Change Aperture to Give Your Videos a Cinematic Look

Hey guys, Jonas here. This week I want to talk about Aperture and how you can use Aperture to give your film a more cinematic look, and especially when we talk about the B-roll stuff.
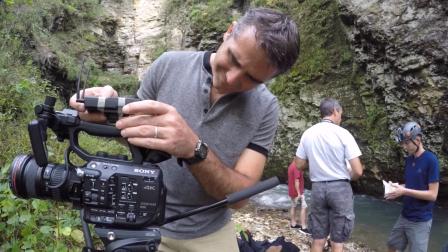10s
Right now, Rob and I are here in the Driftless region shooting things like this.
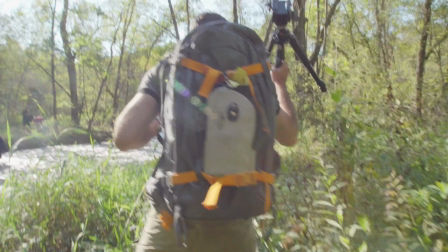So the idea here is that playing with the aperture is going to change the depth of field of your shots.
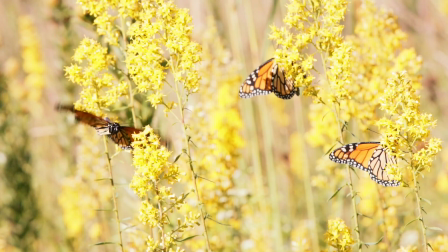29s
It's a pretty powerful tool when you set the scene of your film,
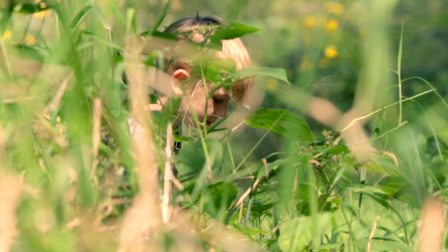33s
and it gives it kind of a more cinematic look if you drop down the aperture to give it really a shallow depth of field as opposed to a really
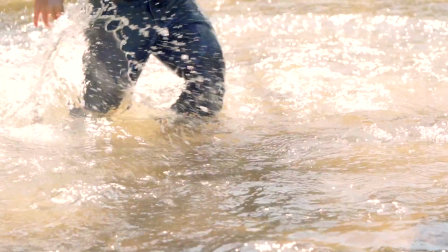41s
wide and big depth of field. And this is also what kind of set aside our DSLR cameras as well as our film cameras,
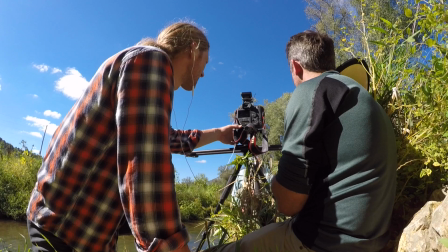49s
kind of batch them together, as opposed to shooting a whole documentary on, for example, your iPhone,
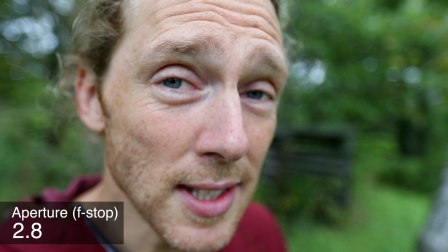55s
where you can't change the aperture as much. So this is a really shallow depth of field, but watch this.
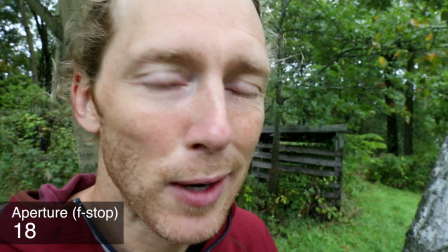59s
If Rob moves it up, you see how things change and we get more of the background in focus as well. For interviews, I find it kind of distracting when the whole background is in focus as well. So what Rob and I like to do is shrink the depth of field a little bit, kind of like this. You see how I'm still in focus, but the background is still, it's blurred out a little bit.
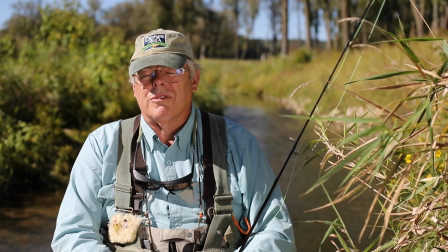81s
And that allows us to focus on the subject that we're doing the interview with a lot more, and we don't get so much distracted by the background. One cool thing you can do if you're playing with a shallow depth of field is something we refer to as a rack focus.
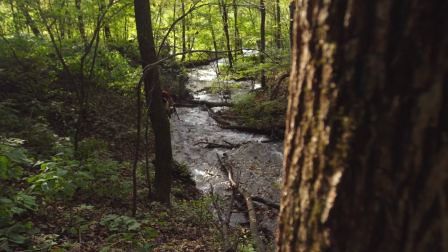95s
Basically, you go from one focal plane to another, which shifts the focus between two subjects or two objects in your shot.
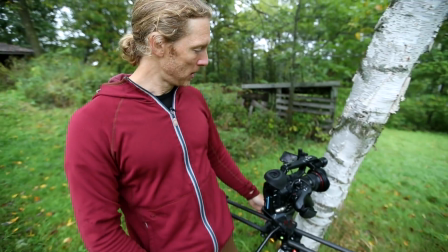103s
I like to add it with my, my slider here.
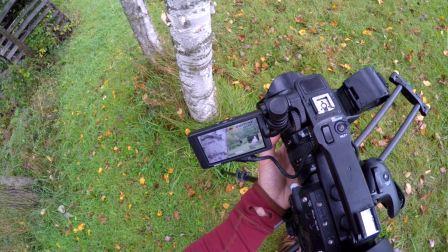105s
Basically, if I was to have this birch right here, I could have that in focus, and then as I'm sliding, I'm shifting the focus to focus on what is in the background instead. There are, of course, many times when you don't want to go too crazy with a super shallow depth of field, even when you're shooting B-roll. There are many times where I like to increase the f-stop number, the aperture number a little bit.
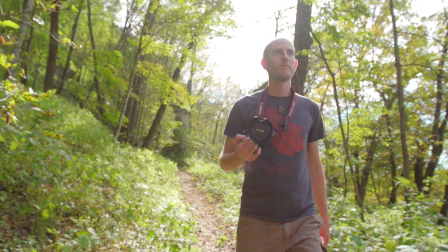126s
For example, if I'm following someone, there's a high risk that when that person is moving,
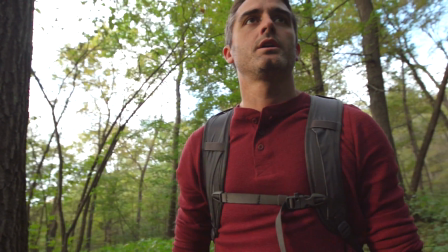131s
they're going to be moving in and out of focus, which could look cool sometimes, but also distracting sometimes. So we hope this is going to help you get some really cool shots for your film. Playing with Aperture is kind of fun.
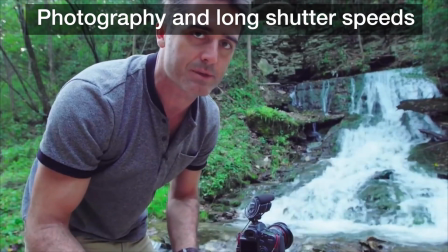142s
If you like this, also check out some of the other videos that we have. Last week, Rob did a video on how to play with shutter speed, specifically for photographs.
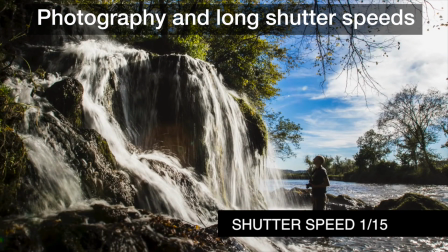149s
He was taking pictures of waterfalls up here. It's really cool. And also check out some of the other videos on the channel, of course. Thanks for watching, and see you in another video.